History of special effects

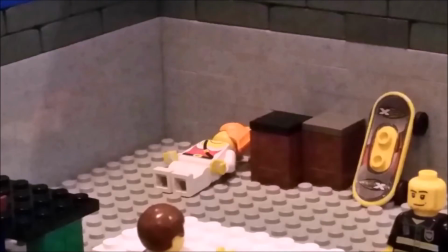Oh, Jesus. Oh. 2 hours later. I'm done. Proctor, Proctor.
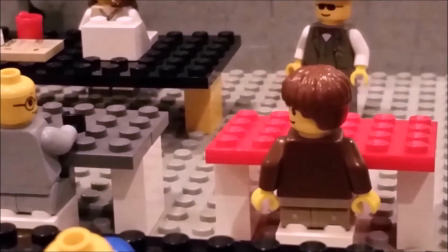Dude, really? Boom! Done!
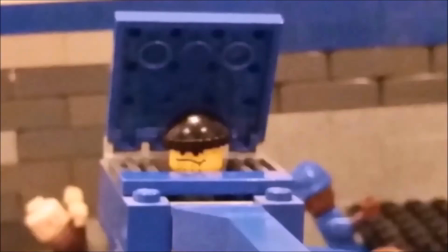I'm done. Oh, I know I'm late. Sorry, guys. Jose! Silly goose.
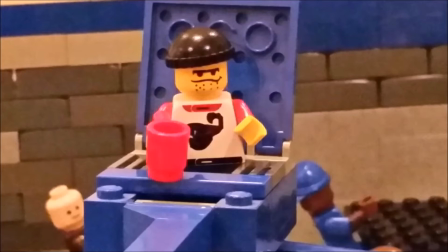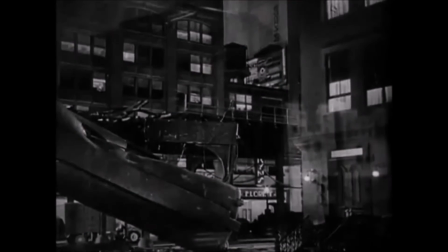Stop-motion animation has been around for a long time, almost as long as traditional filmmaking.
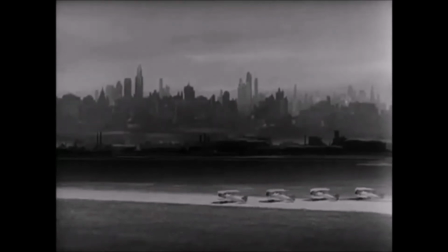Originally, stop-motion involved animating objects, which included animated movement of any non-drawn objects,
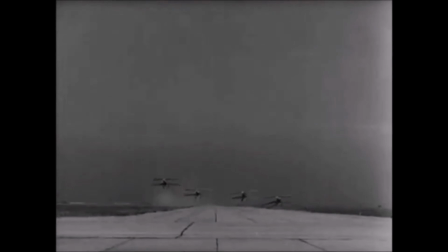such as toy blocks or any rigid, inanimate object you care to imagine.
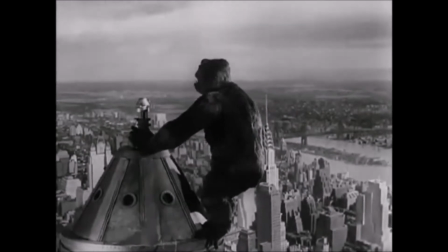This was quickly followed by cell animation, and then animators experimented with clay animation and puppet animation, which is what you may be familiar with today.
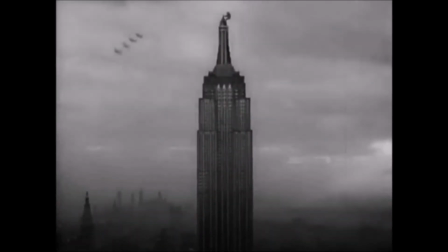In the famous scene in King Kong, where he climbs the Empire State Building, was completely done in stop-motion filming.
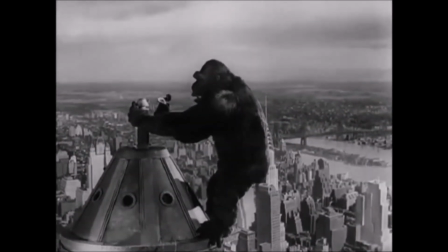The sequence in King Kong was around a minute long, and at 24 frames per second, this is around 1,440 frames.
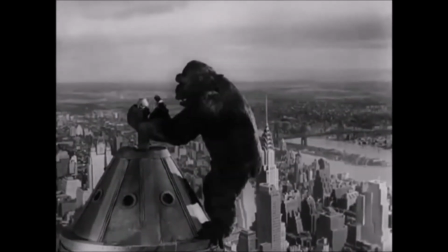That would take around 150 hours and an average rate of about 10 frames per hour.
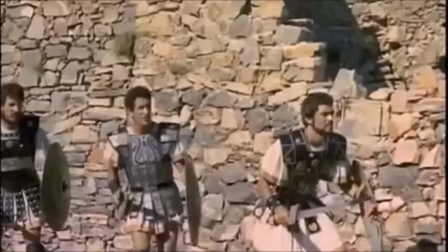Another very famous movie scene is the skeleton fight in Jason and the Argonauts, which was completely done with stop-motion.
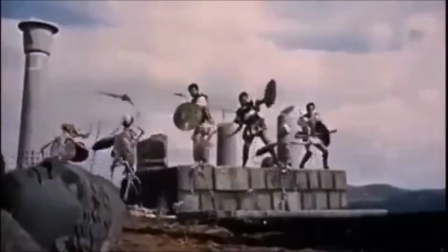This scene is very famous because it depicts Jason and the Argonauts fighting with the skeleton warriors when they are live action,
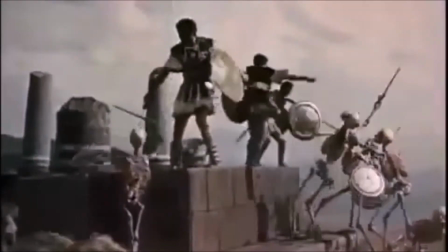and the skeletons are filmed completely with stop action.
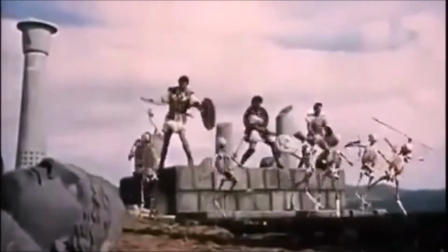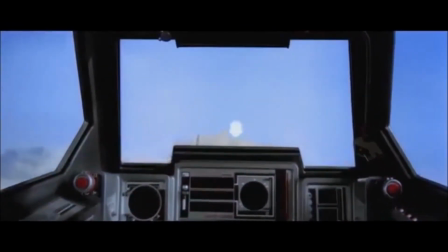Another very popular film, Star Wars: The Empire Strikes Back, in 1980, had the AT-AT walkers,
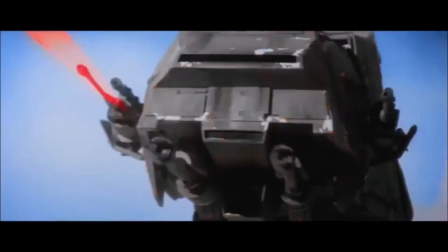which were filmed using stop motion techniques with replica sized machines that were around the size of a medium-sized dog.
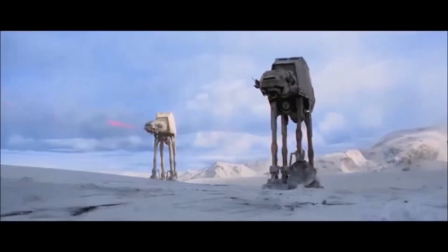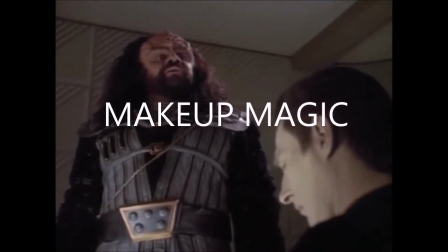Makeup magic!
Commander, your reputation...
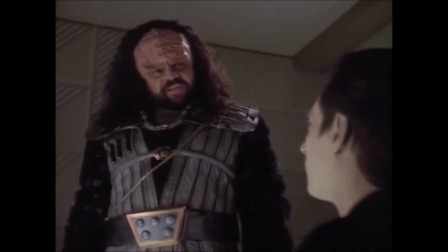Makeup has always been an essential part in cinema, and winning over its audience, by making the characters look more dynamic and realistic.
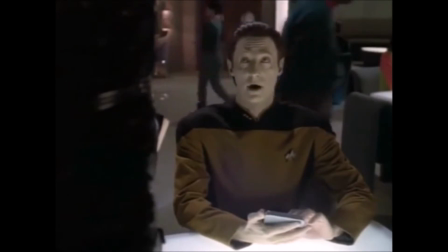Major examples of TV series which utilize makeup are ones such as Star Trek and The Hulk.
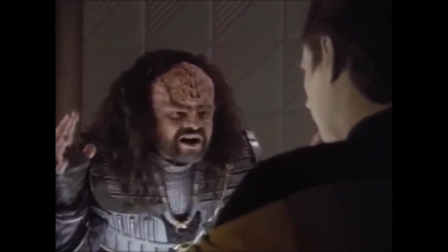These TV shows convince their audience that they are viewing otherworldly or even weirder beings by utilizing face aesthetics and wigs.
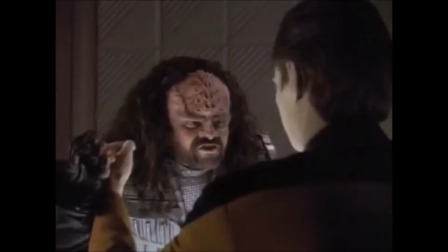Along with costumes, these materials help sell the character to their audience by making the characters look more authentic.
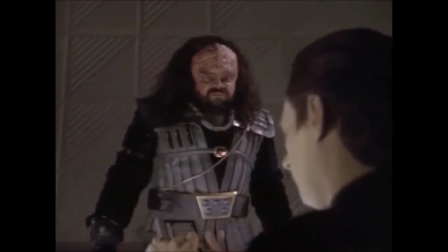As we can see in the clip from Star Trek, the two beings are something other than human.
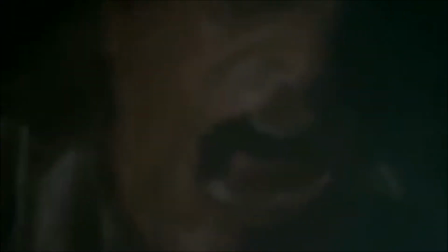Without makeup, it would be difficult to convey this to the audience. Although simple, painting somebody green can make them look as incredible as Hulk.
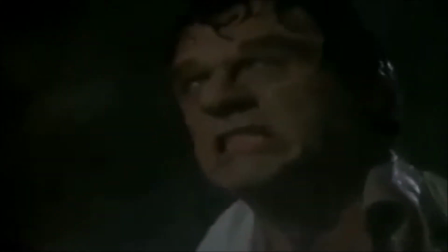You see what I did there? Yeah, you did.
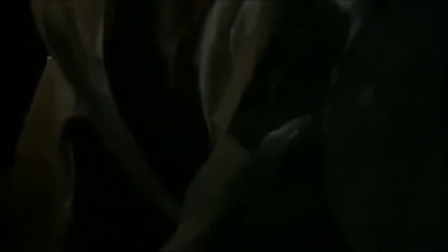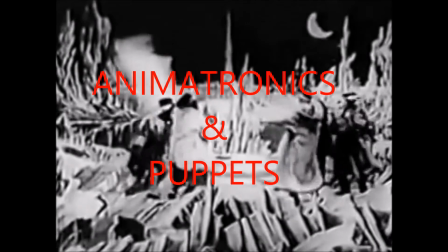Animatronics and puppets.
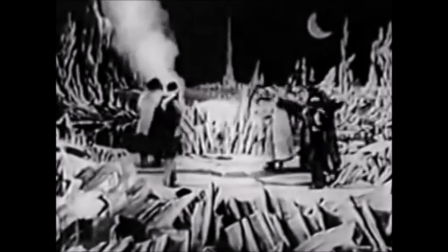Animatronics refer to the use of robotic devices to emulate a human or an animal, or bring lifelike characteristics to an otherwise inanimate object.
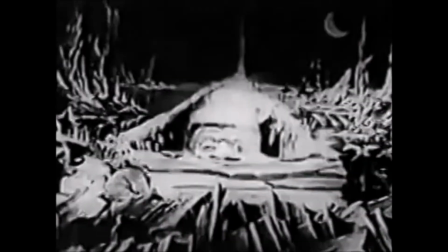Animatronics are mostly known for living things, like dinosaurs, plants, and other mythical creatures.
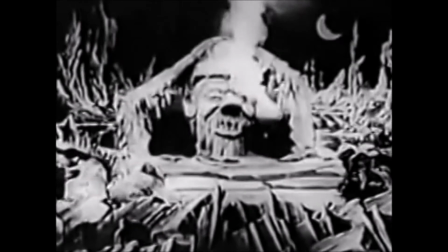Animatronics integrates many fields of study such as anatomy, robotics, mechatronics, and puppetry, which with work results in lifelike animation.
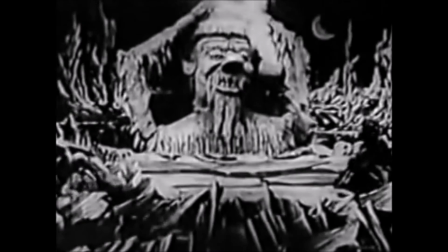Usually animatronics are often powered by pneumatics, a branch of physics applied to technology that makes use of gas and pressurized air.
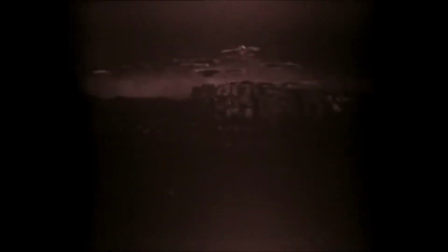Also, hydraulics are applied, which can be controlled by computer or manually.
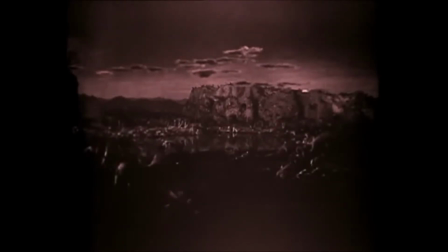Motion aquatures are often used to imitate muscle movements and create realistic motions in limbs.
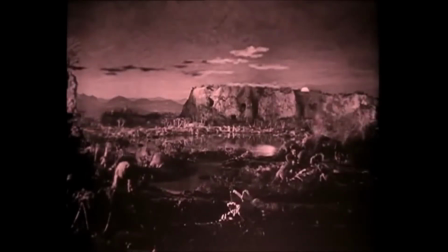To finish off, the body shells and flexible skins are made of hard and soft plastic.
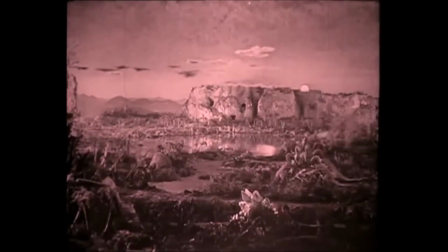Afterwards, the animatronics are decorated with colors, hair, and feathers, and other components to make figures more realistic.
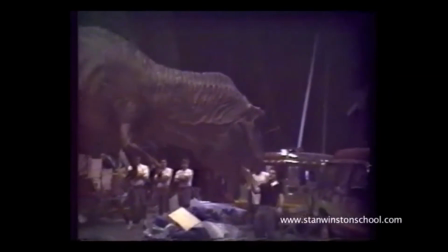One of the most famous turning points in animatronic history was the film Jurassic Park.
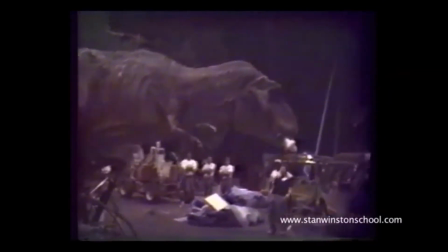A lot went into the construction of these beasts,
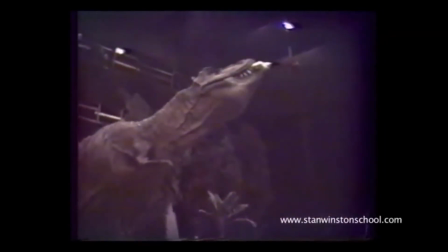like figuring out the structure and the building of the frame or skeleton out of steel, aluminum, or plastic.
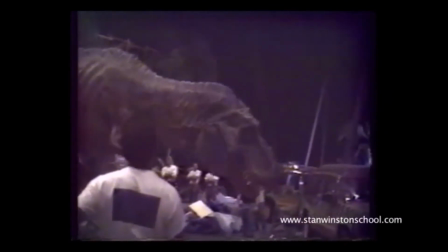Foam is typically used for the exterior or skin.
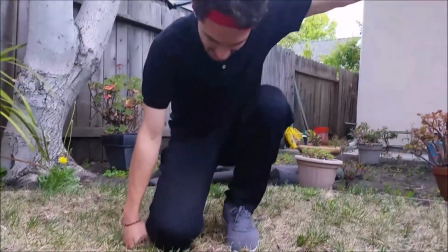Dun, dun.
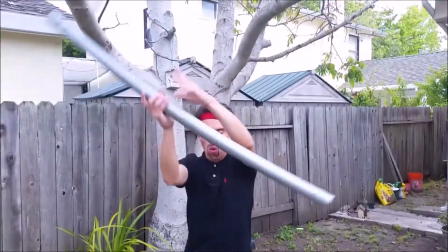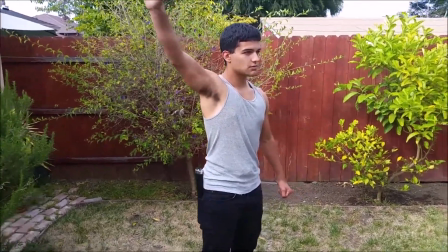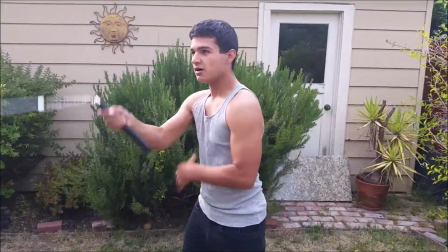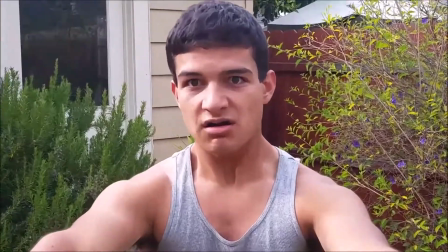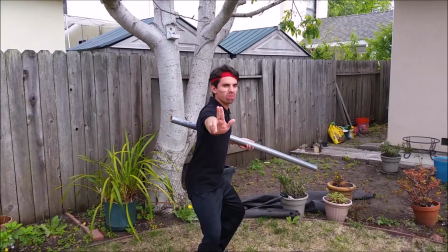Ha!
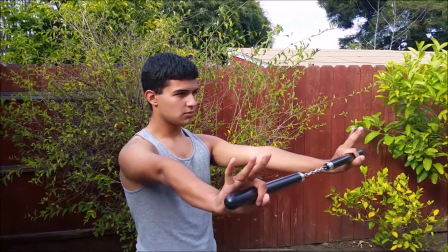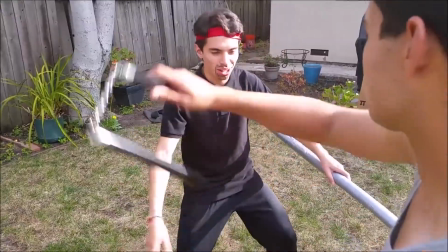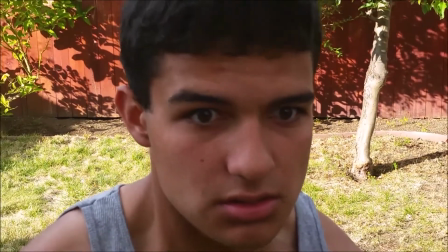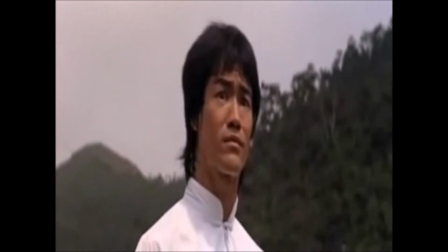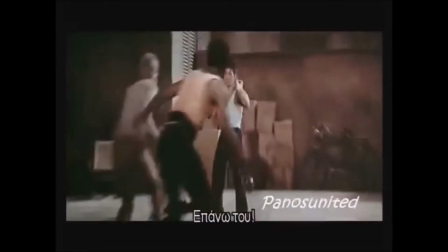Movie directors added sound effects to movies to exaggerate the motions and impacts of the actor's punches, weapon attacks, and their basic motions.
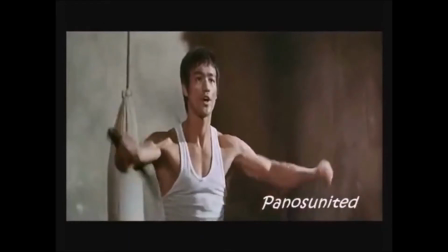To create the noises that you hear in the movies, directors and sound producers used inanimate objects like sticks to make the whooshing sounds and hit objects into the ground to make the punching noises.
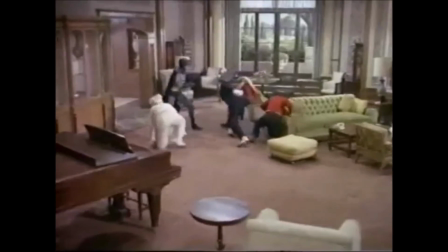In Batman,
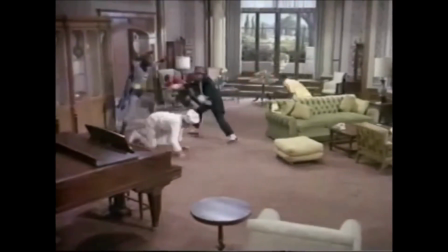they famously use onomatopoeia frames like pow and bam to emphasize the force of their punches and kicks.
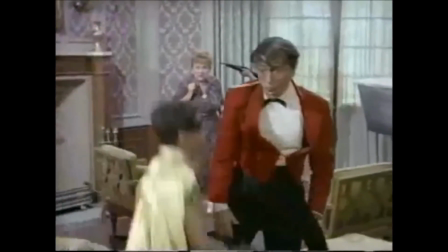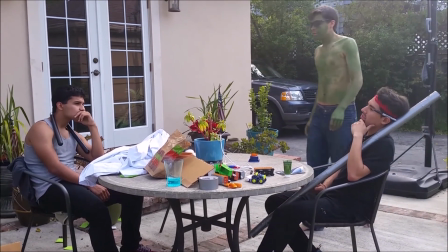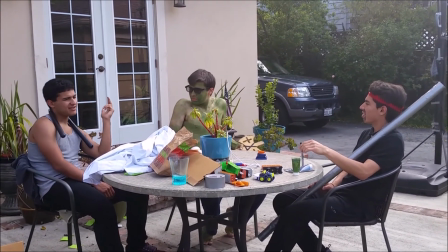I feel like we're forgetting something. We have everything we need. Something loud?
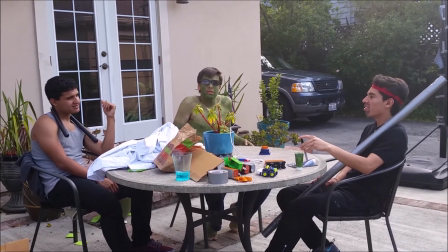Fire? Yeah. You guys just want to watch Transformers and forget about this?
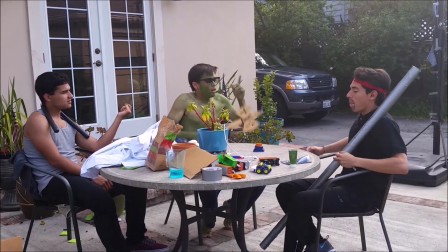That's it! Michael Bay!
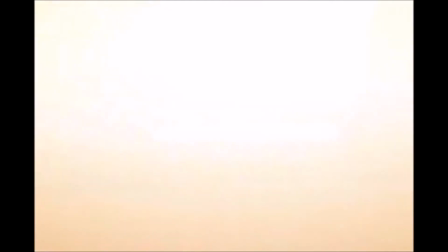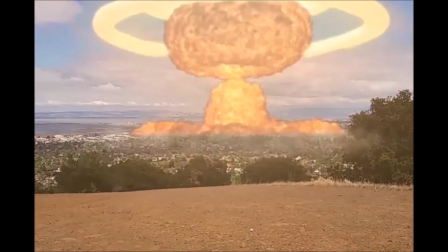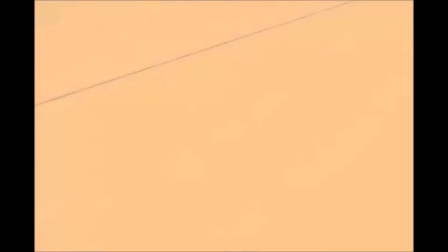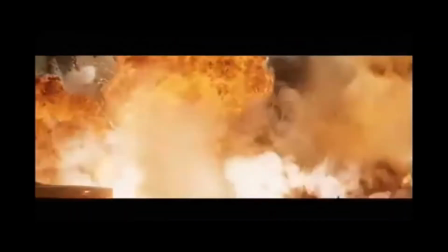Yes, Michael Bay is most famous for his use of over-the-top action, highly complemented with explosions and CGI.
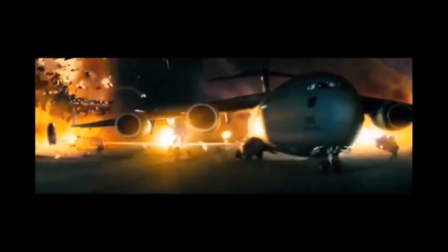Michael Bay is a figure in the history of cinema by not creating a breathtaking story, but satisfying the audience with guilty pleasure of spectacular effects.
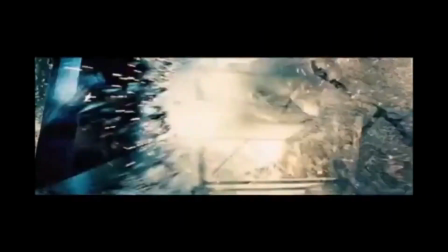Many have come to know this style as Bayham. What is Bayham? It's the use of composition, movement, and fast editing to create a sense of epic scale.
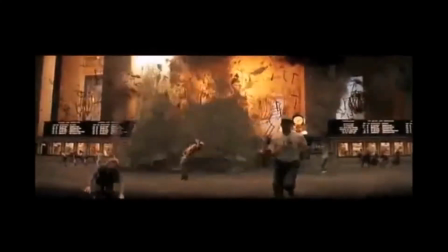One of his most famous films was Transformers, an action-packed battle royale with large-scale fights and massive destruction.
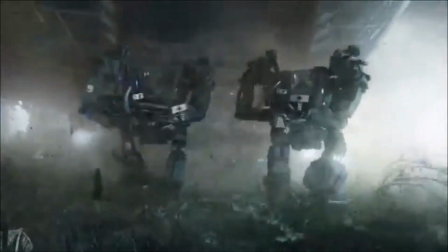A 3D or three-dimensional film is a motion picture that enhances the illusion of depth perception.
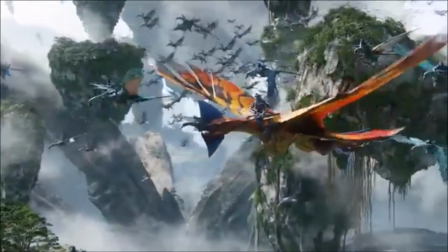The most common approach to the production of 3D films is derived from stereoscopic photography.
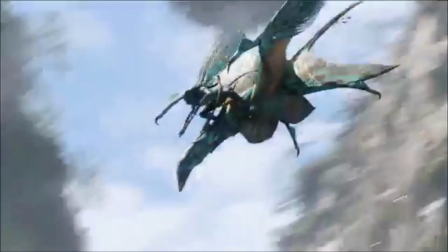In it, a regular motion picture camera system is used to record the image as seen from two perspectives,
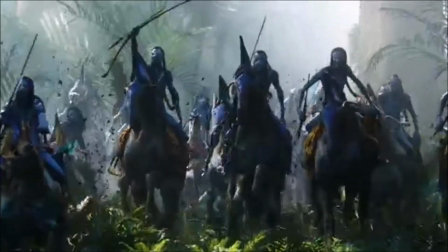and special projection hardware or eyewear are used to provide the illusion of depth when viewing the film.
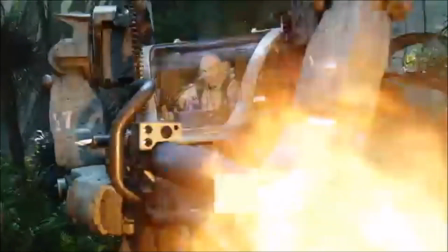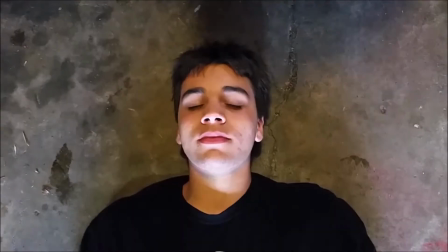First, we take a raw shot of the actor waking up. Then we take the same shot and add motion tracking dots to the actor's face.
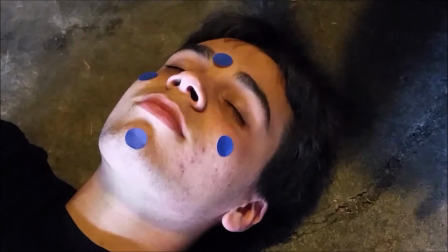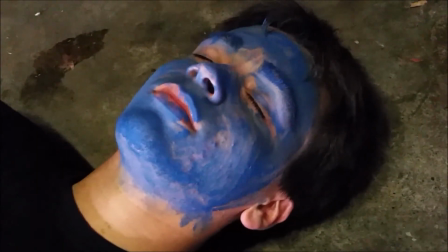Then we add a little bit of CGI for a base for the rest of editing. Now with small touches here and there, we have the final shot.